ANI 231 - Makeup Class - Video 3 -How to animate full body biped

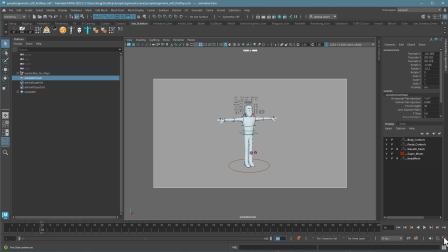244s
And then down here under my animation settings, I just want to make sure that we're animating at 24 frames per second here.
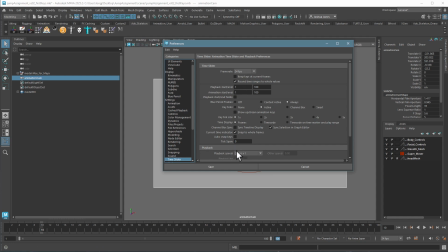251s
And the playback speed is also at 24. So there we go.
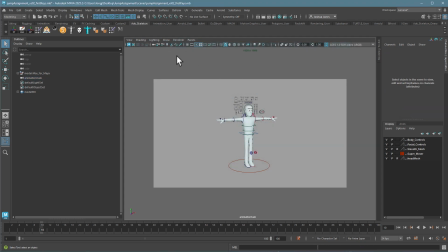256s
This is a much better setup. And again, I'm just going to save this out.
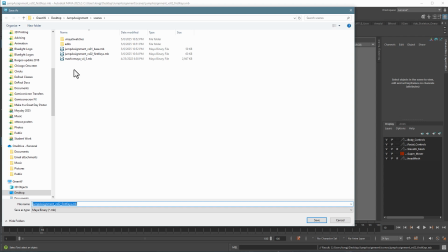262s
I might even save it as the base file again, just because I don't want to do that stuff unnecessarily.
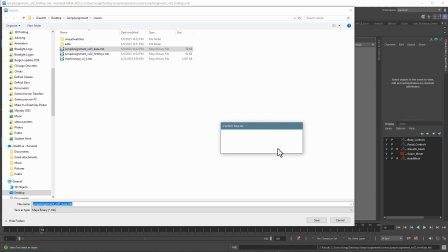269s
Sure.
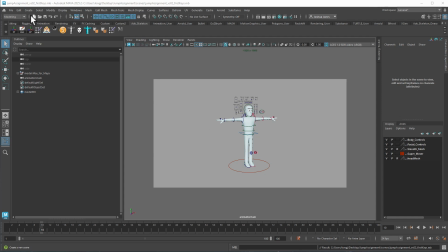273s
Okay, we need to do a little scene setup. So I'm just going to go to Create and make a plane, a polygon plane.
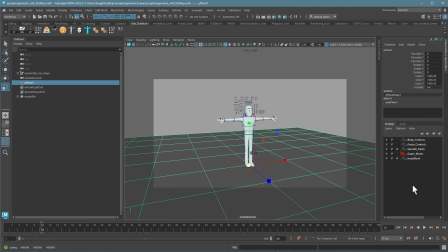284s
And I'll just give me a good sized plane to work with here. And now I can adjust my camera as needed.
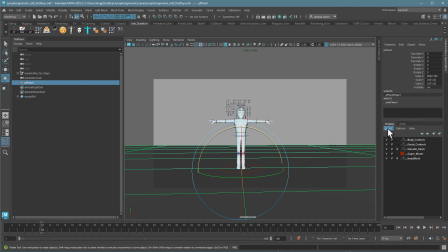298s
That plane I want to put on a layer, so I'll go to Layers and Create Layer from Selected.
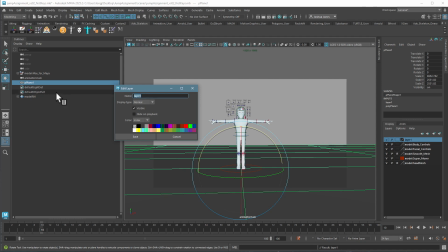303s
I'll double click and I'll choose Environment.
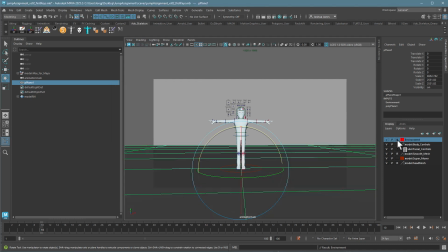311s
And then I'll hit the Restricted button so that I can't click on it.
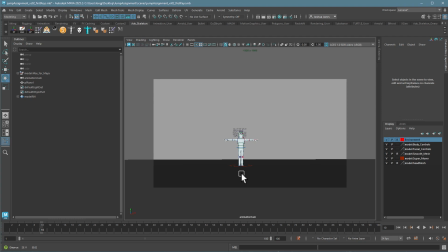317s
All right, so now I can actually set up a shot with a horizon.
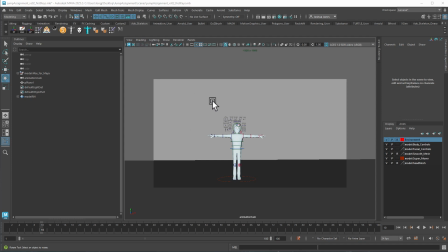328s
Let's also get a light in here so we can render out our image nicely.
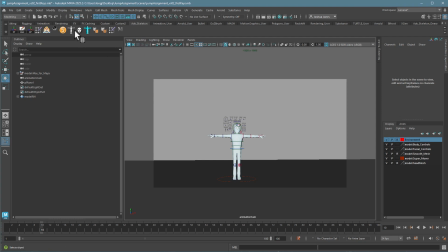333s
So I'm just going to go ahead and, oh, I forgot the P-plane, I should name it. So I'll call this ground. You can make anything you want, but this is going to be, this is going to work well. And I'm going to go and create a light.
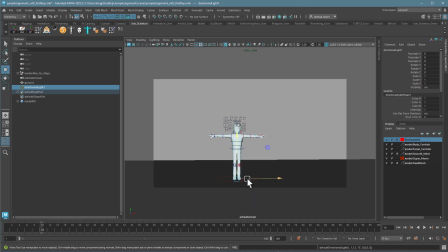352s
I'm just going to put in a directional light. A directional light is going to approximate something outside. It's coming in really tiny, mostly because Max is coming in really big. So I'll just set it up here so I can see what it is.
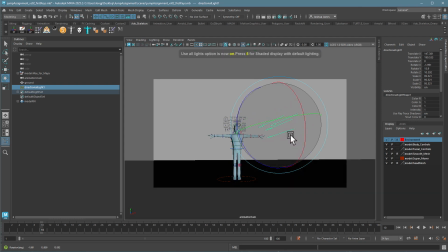365s
I'll press 7 so I can actually see the effect, and then I can go ahead and adjust Max.
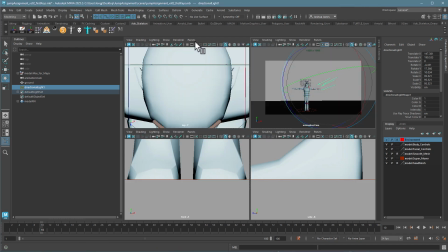372s
So I'm going to go over here to my foreview just by pressing spacebar, panels, perspective, and choose perspective here.
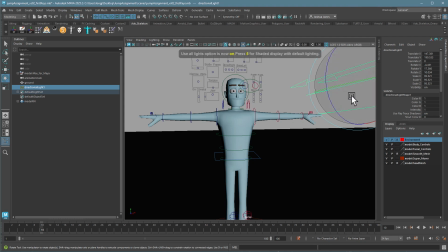381s
And now I can get a little bit closer to see what he looks like. I'll hit the number 7 here too. For whatever reason, once you reference them in, the lighting just blows them out.
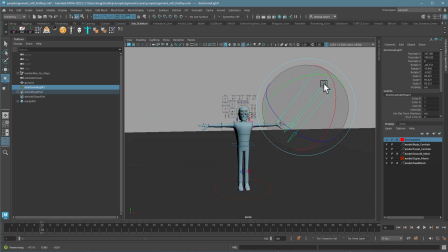390s
So it's nice to have your own light. I'm going to adjust this until the light on Max and the light in the ground looks decent. I might turn on shadows just temporarily so I get a sense of where the shadow is going to be.
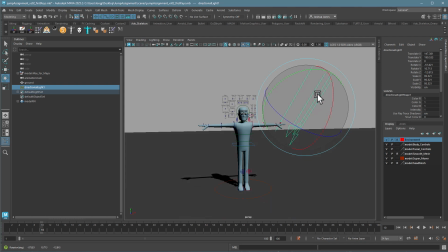402s
I don't want something right behind him. Maybe something off at a slight angle. Too long is going to be distracting. So something like this. Maybe a little bit more so we can see the face. That looks pretty good.
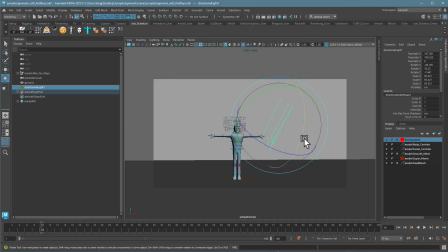417s
I can also adjust the
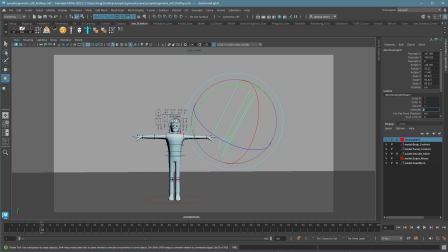422s
intensity a little bit, make it a little bit hotter, a little brighter, a little bit less, whatever you want. This is huge and in the way, so I'm just going to shrink it back down. Doesn't matter where it is in the scene, so I'm just going to put it off to the side so I don't have to deal with it.
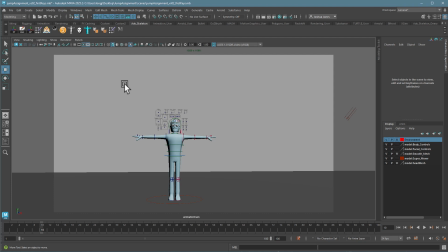437s
Cool. We're getting somewhere. Once again, I'll save over the version 2 of the file. I haven't done anything yet, so I don't really need to do more than that. And then I can, again, continue to adjust the camera.
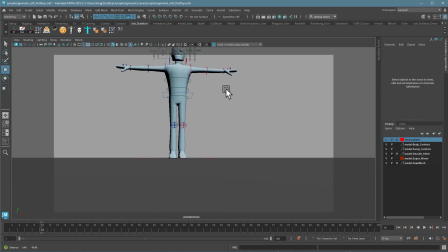451s
Now he's going to be jumping, so I want to leave a little bit of room for him to get up. I don't mind if he clips the frame, but I also don't want to be here and have no room at all for the jump. But it does depend on your situation. You saw some of the ones in the example assignments I showed where the character really didn't jump that high, which is totally fine.
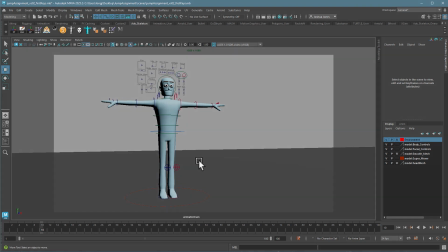470s
All right, so this is looking pretty good.
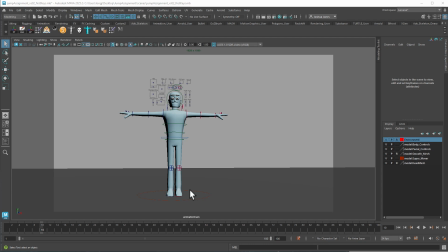476s
Okay, so my focus here is not going to be on animating the assignment in front of you, but I want to go through the basics of how to think about posing. We'll do that first, and then I'll switch over to an in-class file that you guys can also use to follow along with me to see how to actually animate it.